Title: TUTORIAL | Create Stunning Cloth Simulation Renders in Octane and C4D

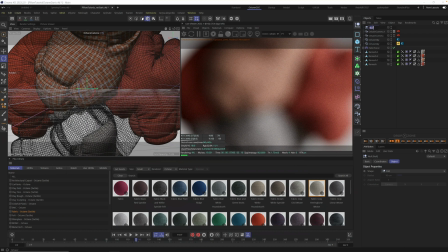16:31 Well, grab a null and go ahead and call this focus. And this null is going to tell your cameras what you want to be in focus. You can even animate the null and do rack focuses and all that fun stuff. But how do you set this up?
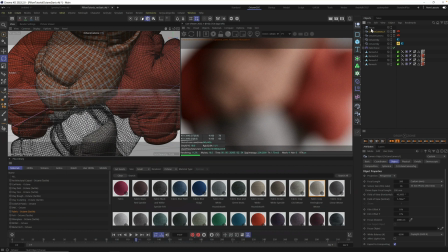16:45 In your Octane camera, you want to come down here to focus object, and you want to drag in your focus tag. Once you do that, grab focus and literally grab the place tool and watch this. If you want this to be in focus, literally click right there.
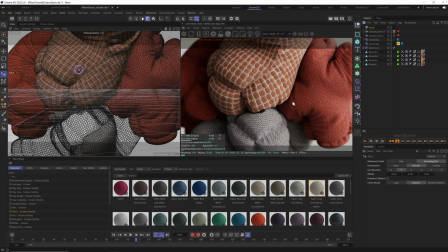17:00 That part of your scene is in focus, and everything else in front or behind it falls into a little bit more blur. And this works anywhere in your scene. You want this to be in focus, perfect. Well, this won't be, right?
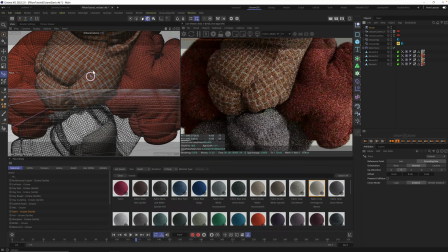17:14 Because it's closer to the camera. So now you have control, folks. You could do this to all your cameras.
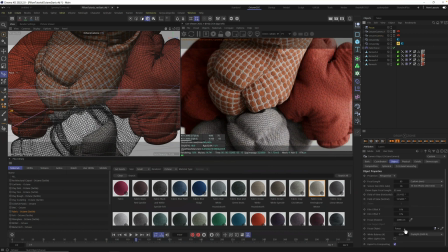17:20 I highly recommend you do that. And for this scene, I think the focus is going to be the same across the board.
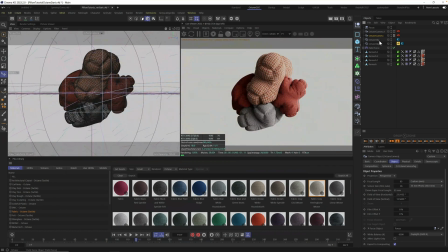17:25 Let's go make sure that's set up properly in this part of our camera. So let's click to our wide camera. I'm going to name this wide, and I'm going to call the other one CU for close up. And in our wide camera, let's go click on our tag. Let's make sure we do the same thing here.
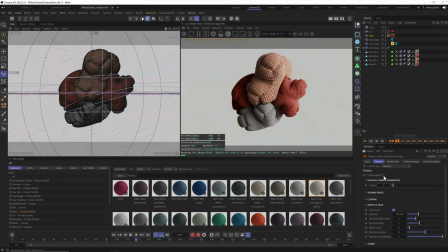17:44 I'm going to set this to a 2.0 aperture. We don't need a ton of depth of field here, but a little bit goes a long way, especially when trying to make this look more realistic.
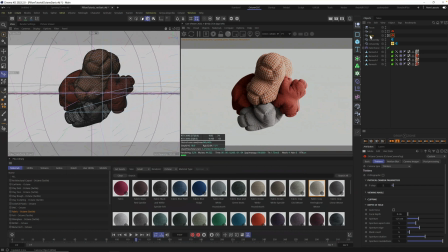17:55 Okay, we also want to make sure we turn off autofocus. And remember, we already added the focus null, so that should be all set to go.
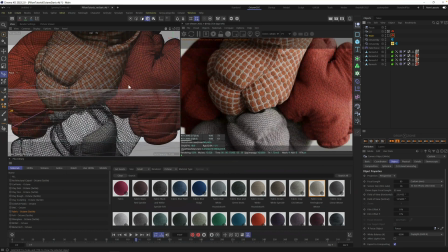18:04 So let's go back into our close-up camera, and let's see what else we need to do to really dial this final look up. So usually from here is when I start to test some scenes.
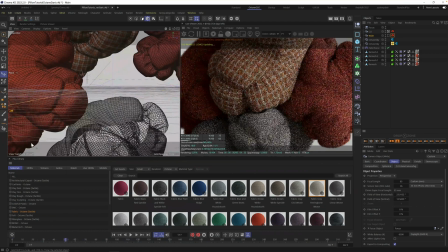18:18 And what's great about Octane is it's so responsive. You can just kind of scrub through your scene, and sometimes you may have to just hit refresh.
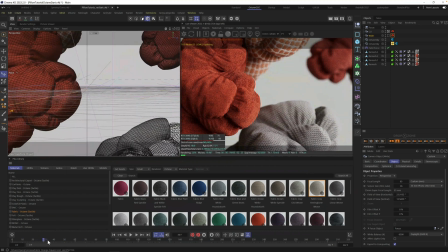18:25 You can just scrub through your scene here and see different parts of your animation
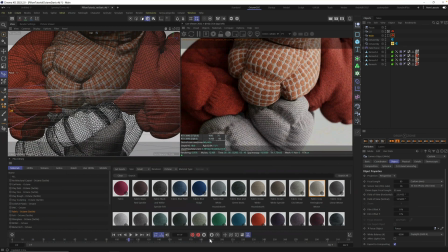18:30 and really get a sense of what this animation will look like just by scrubbing through.
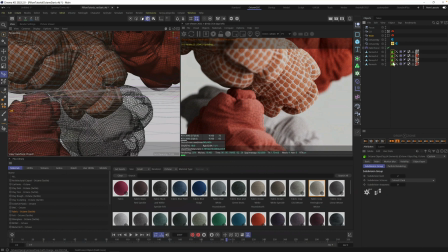18:36 If you want this to render even faster, you could turn off the geometry extras, because that does slow down just a little bit.
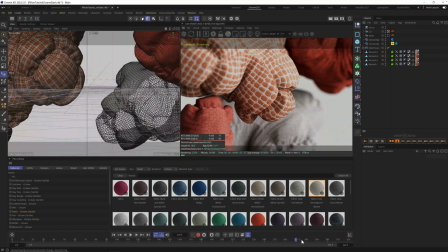18:43 But I think for now, I just want to make sure things are looking good across the animation.
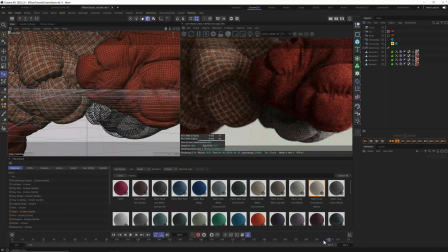18:48 I love all these shots. Any one of these freeze frames could be the thumbnail to this tutorial.
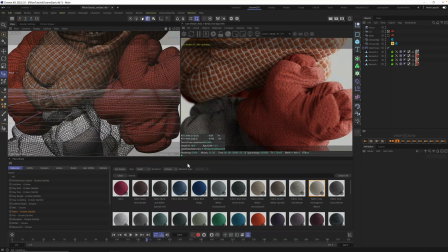18:55 You can go back and see what I actually picked, but a lot of these are really, really beautiful.
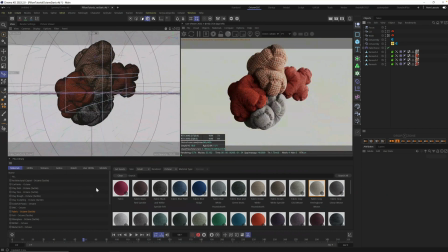19:01 I love this one. And then I'm going to do the same with my wide camera. And let's just make sure things are mostly in the center.
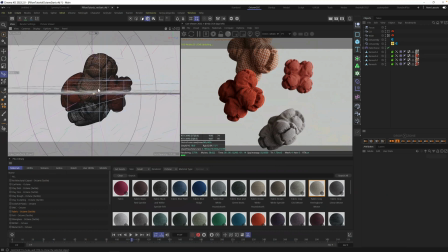19:08 I may pull out a little bit more and just try to center this a little bit better.
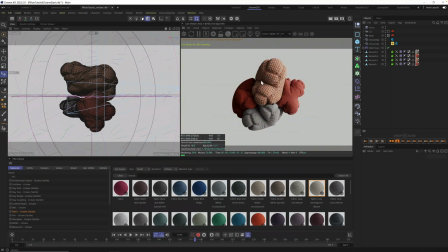19:13 I'm going to scrub a little bit further. This looks good. This isn't updating, so I'm just going to hit refresh to make sure.
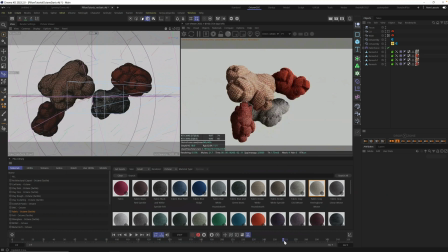19:20 That looks beautiful. Let's scrub over here. Oh my goodness, I'm just loving this.
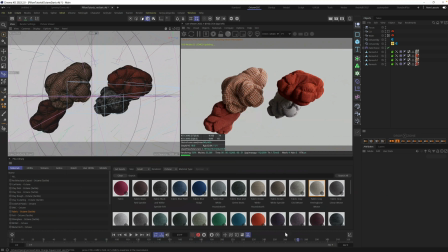19:28 The lighting on this wide shot may be a little bright, but I kind of like it. I kind of like how bright that is. One thing bothering me is that background. We mentioned that we might change the color of that background. Inside this Octane sky, let's go into our RGB spectrum and click on this little eyedropper.
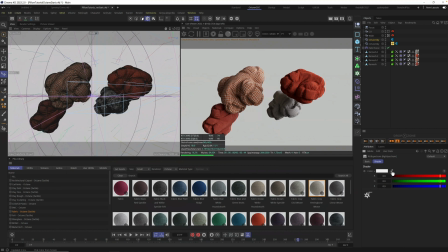19:46 And here's a little color trick that Chad Ashley taught me that I use all the time. Click the color dropper and pick one of your favorite colors from the scene. For me, it's this orange.
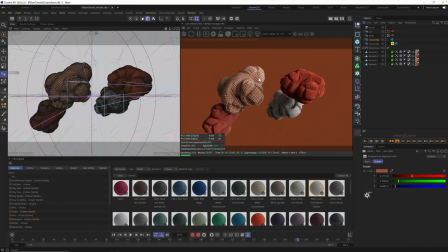19:58 I'm just going to grab it. And you can see it instantly color picks that orange and makes it the background because we set that up earlier. Now, of course, this is way too dark for this type of scene, but it does give us a little head start on picking a color that will complement what
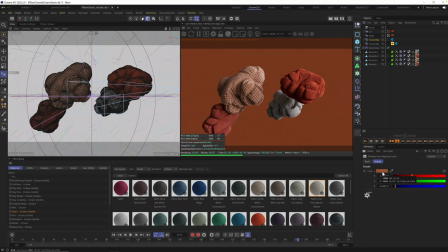20:14 is in the scene and kind of help make sure our colors are color coordinated. So from here, all I'm going to do is go into our color swatch and just make it a little bit brighter
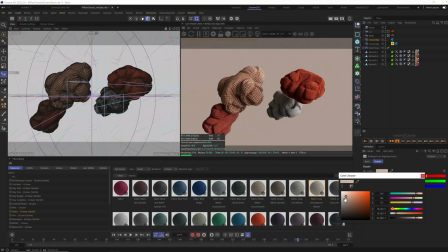20:25 until it is basically the brightness or darkness of what I'm trying to go for. For this scene, I think it should stay bright. These pillows kind of have a fluffy, bright feeling to them. I want to keep that.